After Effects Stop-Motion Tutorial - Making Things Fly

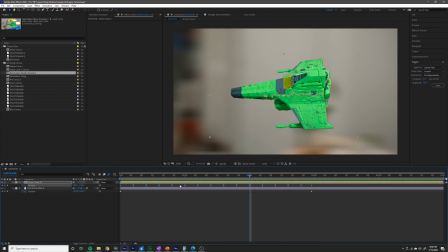And we can, of course, also turn on motion blur for the jet layer.
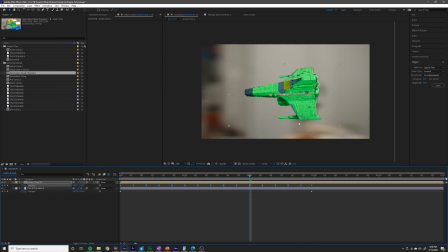So it's very subtle, but now there's a little bit of blur as it moves around the screen as well.
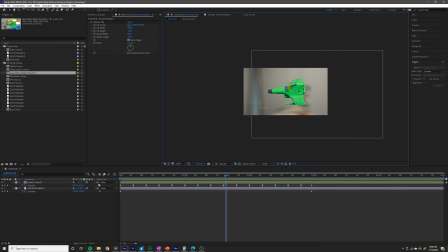So now let's add the jet animation, which the way I did it in my example is very simple. It's very cartoonized, and you might be looking for something more realistic, but for now I'm just going to show you how to do that kind of cartoony animation.
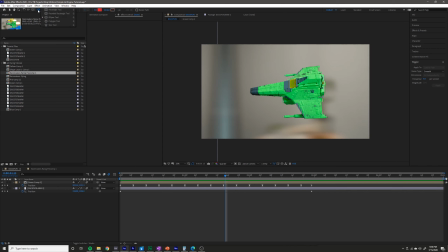What you want to do is grab the ellipse tool up here on the toolbar. If you don't see it and you see one of these, just click and hold and you can change it to the ellipse tool. Make sure you don't have any layer selected and just draw out the flame as you want it to look. So I want it to look something like that.
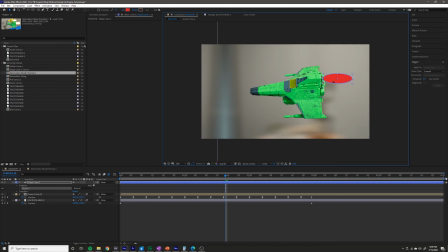I'm going to hit V to return to my normal mouse pointer and just position it where I want it like that.
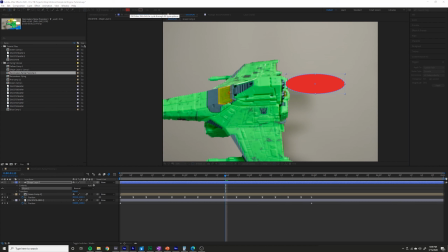Up here in the top, you can change the fill. So right now mine is red. You could make it blue if you wanted. I like to make it yellow. That's what I did in my example. So something like a bit of a light yellow like that looks good to me.
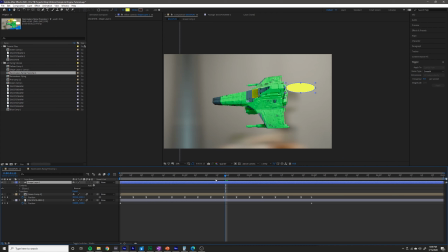And now that you have the shape layer, all you have to do is grab this pick whip right here. It's called the parent pick whip, and grab it and hold it and drag it onto the jet layer here.
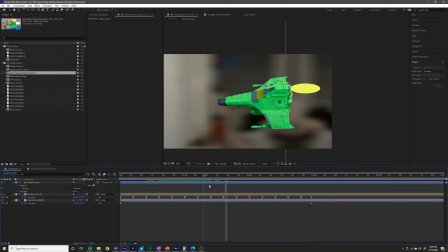And what that does is it causes it to basically follow the motion of the parent layer that you pick whip it to. So as you can see, it's now basically stuck onto our jet layer.
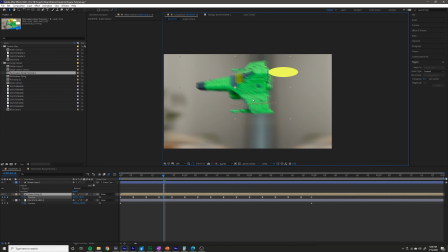So if I wanted to move the jet layer at all, so if I wanted to do something crazy in the middle, it would still follow it.
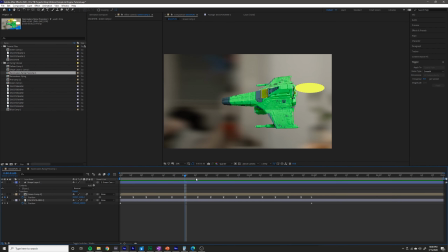So you can change things to the jet layer, you can adjust it,
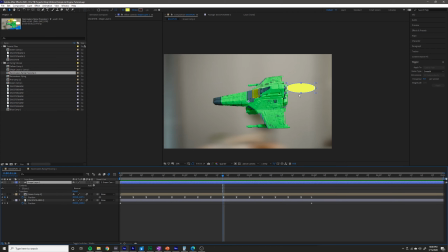and the jet fire here will still follow it. Now, to give this a little bit more life, I want to wiggle it as well. I basically want to change the scale of it. So if I hit S and pull up the scale and move it around, basically what I want it to do is kind of increase and decrease randomly.
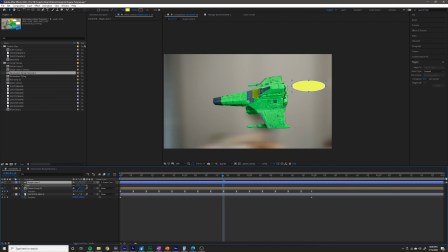Now, as you can see, if I increase the scale as is, it kind of flies away from the jet. And that's because the anchor point is in the middle. So it's increasing the scale with respect to this point here. So what you want to do is press Y on your keyboard,
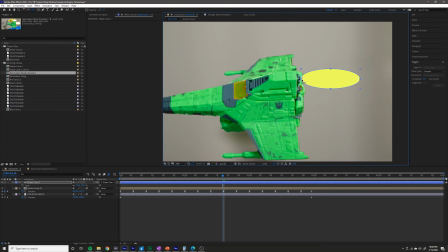grab that anchor point and move it over here where the fire makes contact with the jet or plane or whatever.
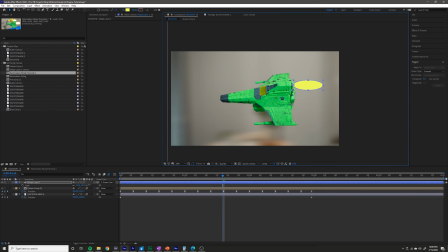Press V to return to your normal pointer. And now when you increase the scale, you can see that it's increasing with respect to that point there.
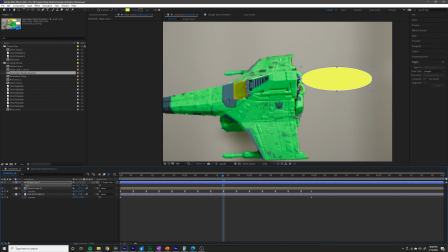So basically what I want it to do is kind of move really fast like this to kind of simulate fire.
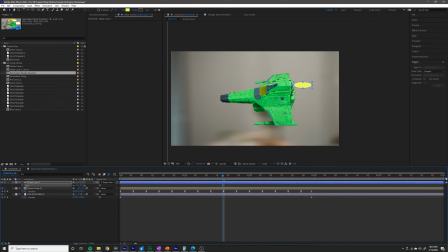So set it to the scale sort of in the middle of what you want it to look like. So if I want it to be maybe this big and this small, I will make it about this big right now. And now we want to wiggle that scale the same way we wiggled the position of the jet.
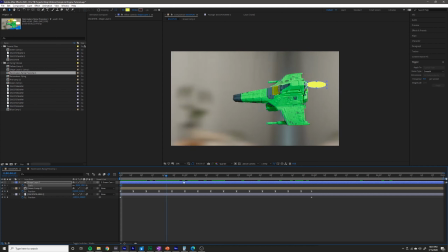So I'm going to go to the beginning of my timeline, press the stopwatch for scale, go forward past the end of our animation, set another keyframe, select both keyframes, and then we're going to play with the frequency and magnitude again.
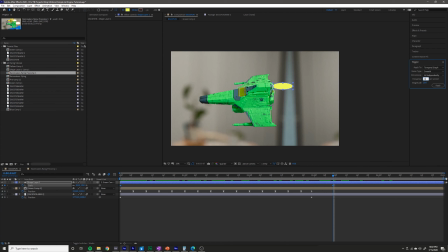So I'm thinking that I want it to flicker a lot faster, like a flame, so I'm going to bump that up all the way to 24 frames a second. But I'm not sure I want it to go 20, maybe 15 is more reasonable. So I'll apply that and see what it looks like. So I'm pretty happy with the way that turned out.
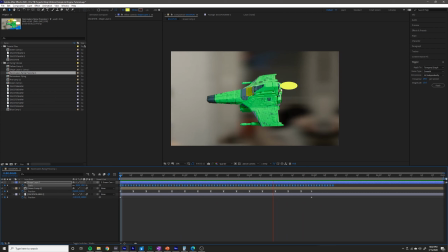It now kind of has a bit of a flicker to it, like an animated flame. This would also be really nice if you were just animating something like a cartoon candle or something like that.
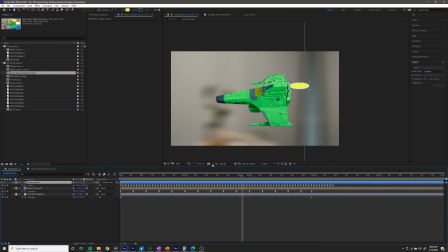So that's a great flicker and flame right there. The next thing I want to do is just change the look of it a bit to get closer to what I have here.
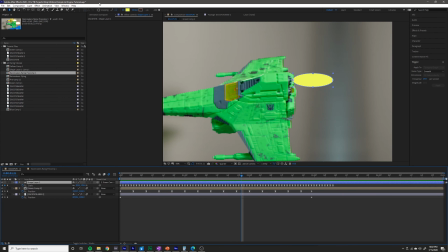So I'm going to add a blur to it.
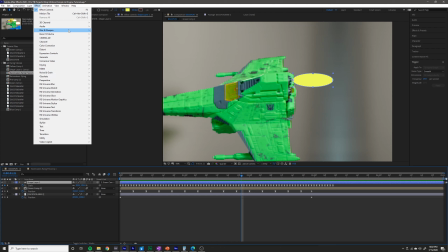So I'm going to go Effect, Blur and Sharpen, Directional Blur.
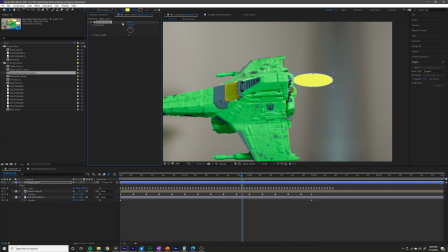So add a directional blur to it. And from here in the effect controls, you can change the direction of it to point to the right. And we can change the blur length and just increase that to your liking. And you can see what that's doing here. I'm going to turn off this line so that you can see it.
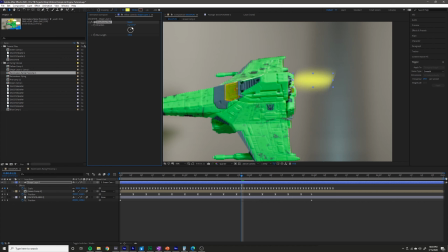It is adding a directional blur. So if we change the direction of the blur, it changes the direction of the blur. And what we want to do is sort of face to the right. So I'm going to change the direction to be about 90 degrees.
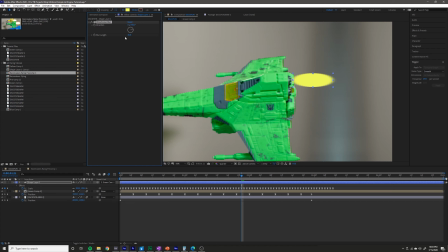And I'm just going to up that directional blur a little bit, maybe to something like that.
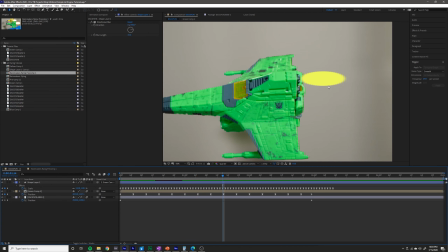So now it looks a little bit more like a flame, not just like a perfect edge.
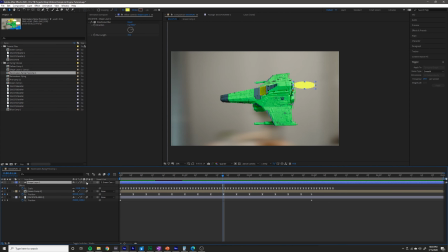I'm going to go ahead and turn on the motion blur for this layer. That will not only let it have some motion blur as it moves around the screen, but there will also be some blur from it scaling up and down as well.
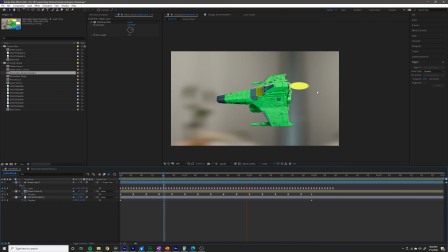So that will help to make it look a little bit more fuzzy, a little bit more like a flame like we want. So I'm pretty happy with how that looks in terms of its fuzziness. The next thing I'm going to do is go ahead and add a glow.
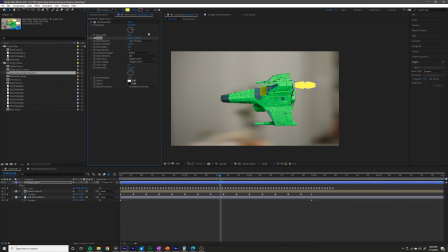So I'm going to go Effect, Stylize, Glow. And of course you can make it whatever color you want.
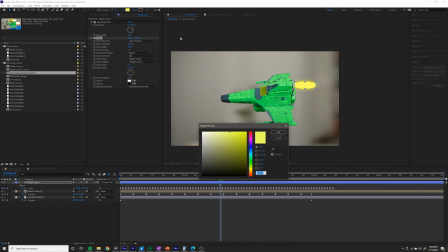I'm going to increase the radius of the glow. I'm going to go ahead and change the fill actually to be a little bit of a lighter color like that,
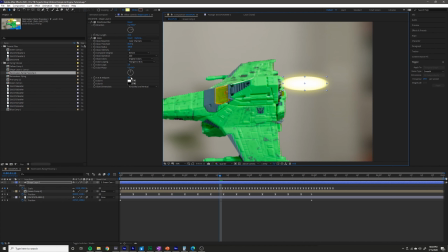so that the center of it looks almost pure white and the edges of it still have a bit of the yellow. And with a glow you can color it again if you want, so you can change this to A and B colors.
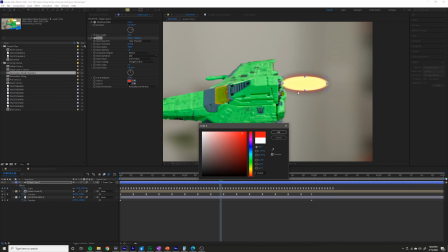You could change this to another color and you'd kind of get a different color there on the outside. I might make that a little bit of an orange just to kind of give it some variety.
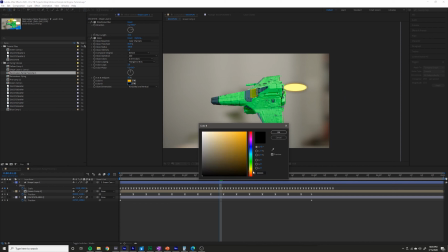And I would make this a darker orange here, maybe something like that. Maybe make this a little bit lighter. Yeah, I like the way that looks there.
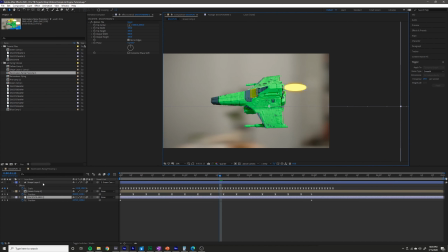So now we have a little bit more color in it. And the next thing you want to do is right-click on the flame shape layer, go to blending mode, and then press screen. And what screen does is it just really helps composite bright effects like this.
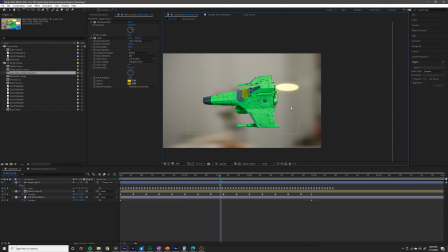So if you have a flame or a laser blast or a lightsaber or anything like that, screen really looks good for compositing it. It really helps it blend into the background a lot better. So now we have a pretty decent looking flame that is pretty close to how I had it originally.
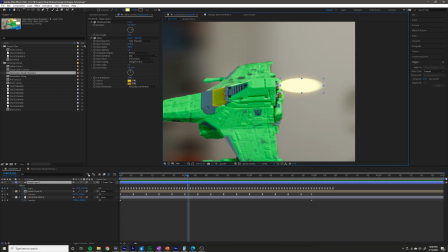So because this guy has a couple of places where a flame might come out of, I'm just going to select this layer, press Control D, and then move another flame down here. And because we've wiggled it manually, they are wiggling the exact same.
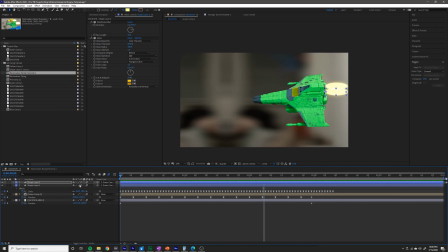So it's up to you if you want to have them synchronize like that. So those are both kind of increasing and decreasing at the exact same time in the exact same way.
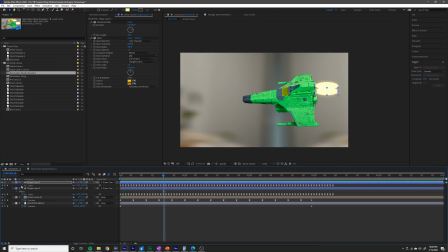But I like to have a little bit of randomness. So what I'll do is I will delete all these keyframes just by pressing the stopwatch.
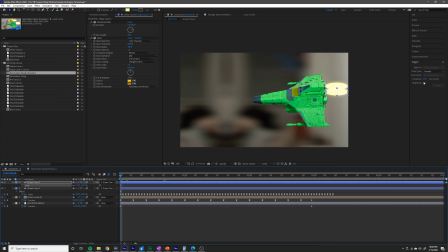And I could just wiggle it again, and the wiggler would randomly give me some different values.
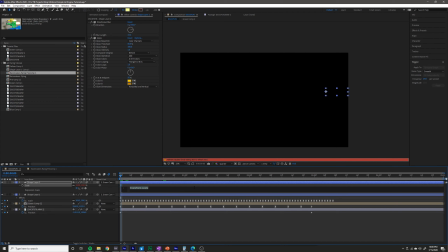Or what I could do is click Alt-click the stopwatch, which allows me to write a wiggle expression where I can type wiggle, parentheses, and then I can type in the values I want. So I think we had 24 and 15.
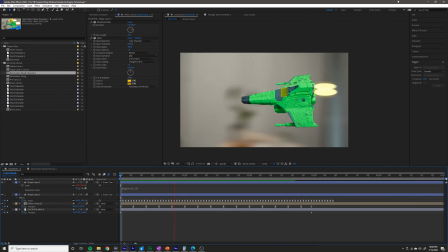And the wiggle expression is really powerful because that will generate something new every time you duplicate this layer.
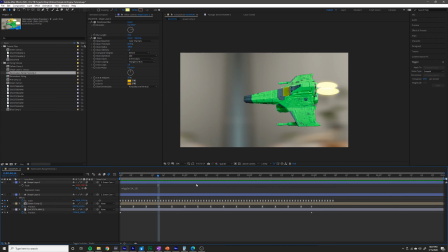So if I want to have 100 flames, I could just keep on duplicating this layer like this.
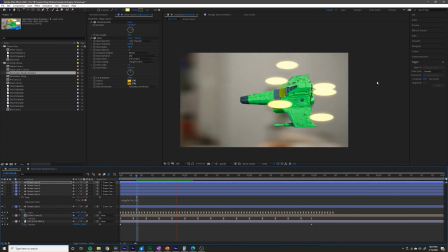And you'll see what that does once I play it. They are all wiggling a little bit differently from each other.
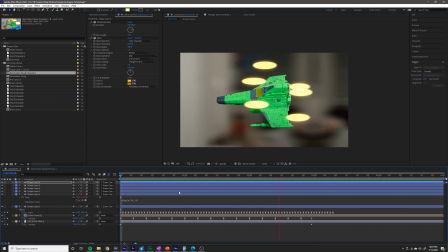And that's because the expression, every time there's a new instance of that expression, it creates some new values.
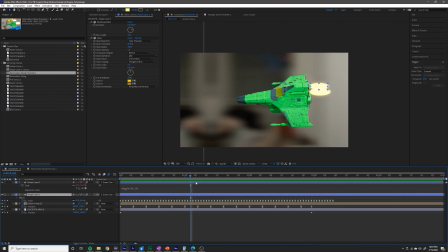So I could have done that on the original layer, and then when I duplicated it, it would already be how I want it to be.
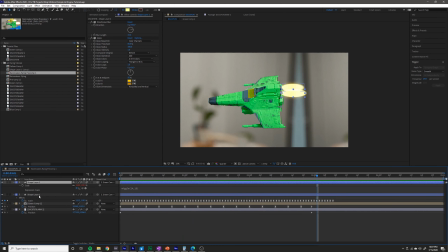But I want to explain that step to you to show you the difference between manually wiggling it and duplicating it and writing the expression.
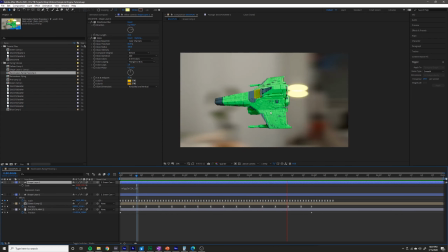And it really just depends on what look you're going for, because it's whatever style you want.
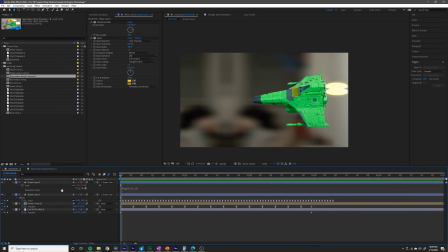So that is your shot of a jet moving through the air that you can use in stop motions or in any kind of animation.
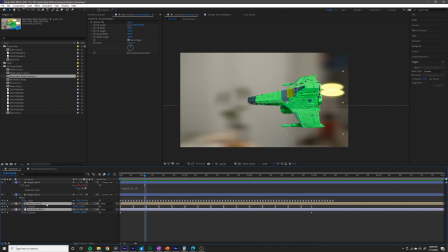I'm of course using some pictures because this is part of a stop motion animation that I shot in real life.